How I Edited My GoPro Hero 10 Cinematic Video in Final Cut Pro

So for example sometimes half shots where I already have to zoom in in the second shot or in the first one maybe at the end and then I don't need the zoom in effect on both shots I only need it on one and that's why I can be really flexible with these titles
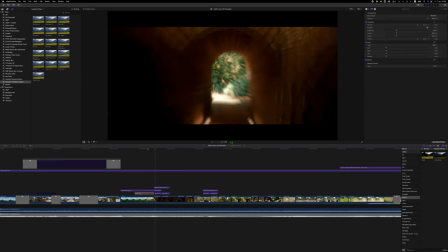8:16 and here I used it to simply zoom out to go into the temple.
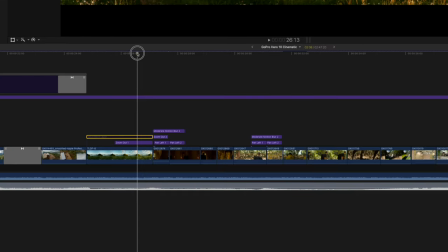8:21 I used the adjustment layer here because with this plugin doesn't come any blur and when I used Ryan Nangle's motion blur plugin on top it didn't really
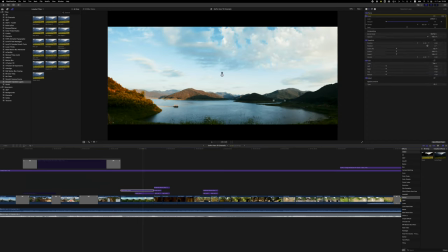8:29 perform well so I decided to do an adjustment layer and on this adjustment layer I put the zoom blur effect from Final Cut and here I
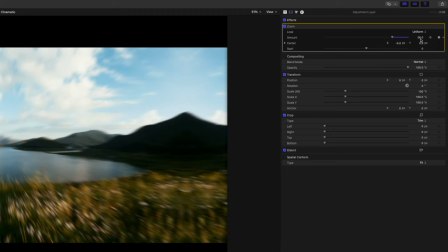8:37 key framed the zoom blur like you can see here zoom blur is at zero and at the end of the clip it's at 26 when I have the zoom blur
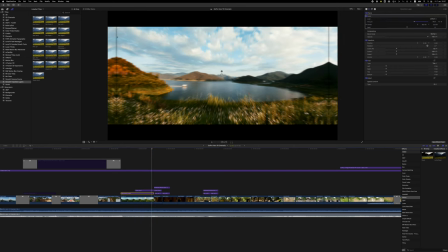8:45 under the zoom out transition you can see this black lines here at the edges that doesn't happen if I add the zoom on top. Yeah these transitions and so on are really complicated. You need to be able to imagine how you want to transition from one shot to the other and you need to know what options you have and then you can make these things happen and all of that takes experience.
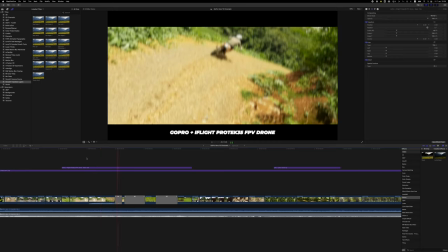9:06 Here's also another cool example for a transition. I actually crashed my drone and I used this rotation of the drone to translate into the next clip.
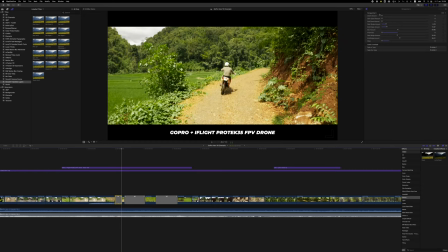9:15 So there I use a simple perspective transition also from Ryan Nangle so it kind of rotates out into the next clip but yeah so much about transitions let's now come to animations because I obviously animated it a lot and there's also the strength of the GoPro Hero 10 it has 23 megapixels for time lapses and it has 5.4k resolution in video that means that you can crop in a lot and that allows you to add animations and to reframe it in post. So here directly in the first clip of my foot, I insert an animation. Here the camera stood still on the ground on a tripod.
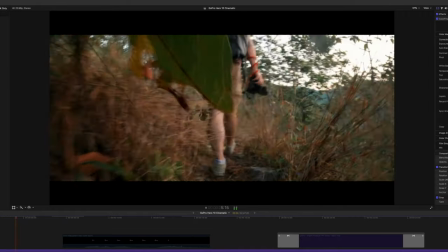9:53 It didn't move at all. But you can see this zoom out effect. I added that via keyframes.
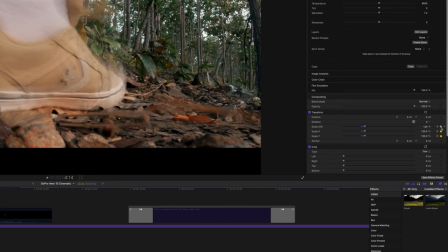9:59 So here you see on a transform. It starts at 120% zoom. I added a keyframe there and then at the very end it's at 100% zoom.
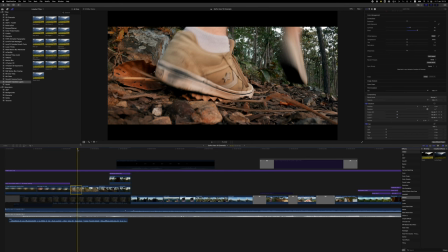10:08 Final card automatically animates the rest in between those keyframes. And also what helps here is the cinematic bars, this black bars that I added on top. I use a plugin from Envato Elements here for that. It's a premium platform but if you don't want to pay for it you can also just google widescreen crop for Final Cut Pro. You will find plugins there that you can use. Now I have to restart my computer. Now I forgot where I was.
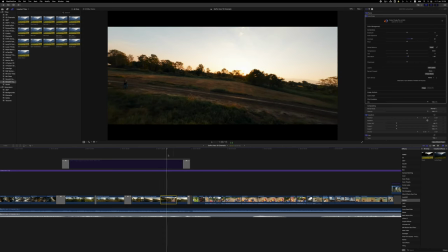10:33 Okay finally fixed the issues and here is the next thing that i wanted to show you like here in the airplane scene for example there i reverse clip you don't always have to use your clips in the forward motion when it fits better you can also reverse them now the reason why i
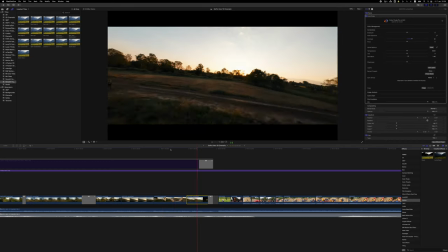10:48 did that here was that i just wanted to match the motion of both clips a bit more like both flying backwards i'm actually flying through that airplane
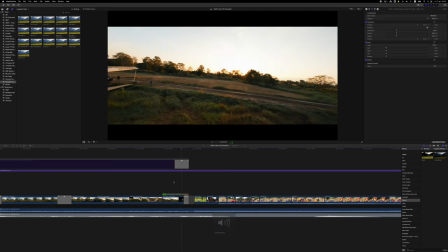10:57 but i wanted to fade to black there because it filled the music very good let's watch that so there it's like yeah the music kind of makes a stop so I wanted to have it black there and they just fit it better if I fly into the airplane and then it suddenly gets dark and the next thing that's kind of special that I did here when it comes to animations is that I extended transitions with animations and here
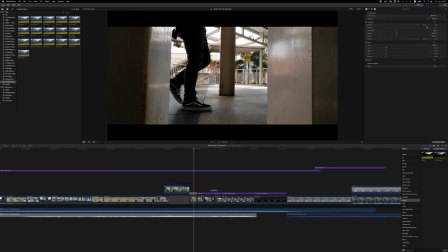11:19 I used this pen write transition from Ryan Nangle you remember from the transition sections so as you can see this clip speeds up in
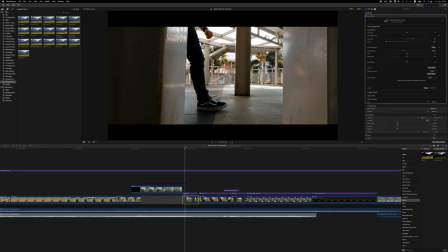11:27 kind of a hyperlapse and then it ends into the next clip where you see me walking and the first thing that i did here was to animate this clip
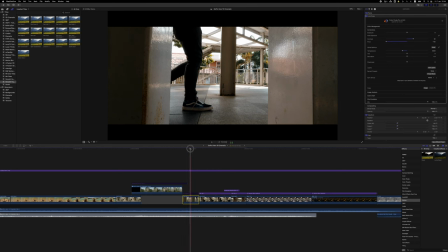11:34 like this is again only a static shot where only the camera was placed on a tripod and now as you can see here i used transform cropped into 110
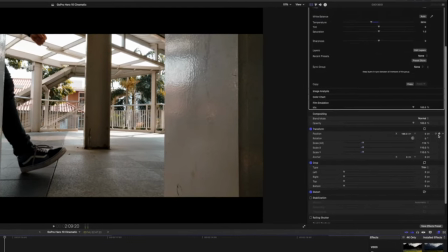11:42 percent and i use the xx here to animate it from left to right and i do that only because i want to extend the motion from the hyperlapse shot before into this shot that already looks a lot better but at the very beginning it's a bit too slow directly after the hyperlapse and
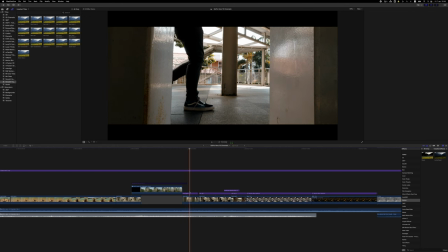12:00 that's why i also added this Penrite 2 effect here from Ryan
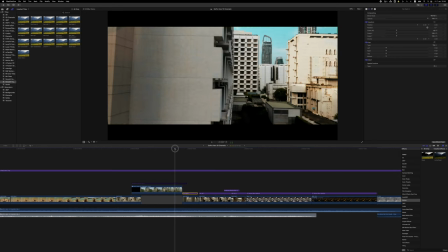12:04 Angled Smooth Transition Layers pack and now it looks perfect. That's also something that I want to advise you here.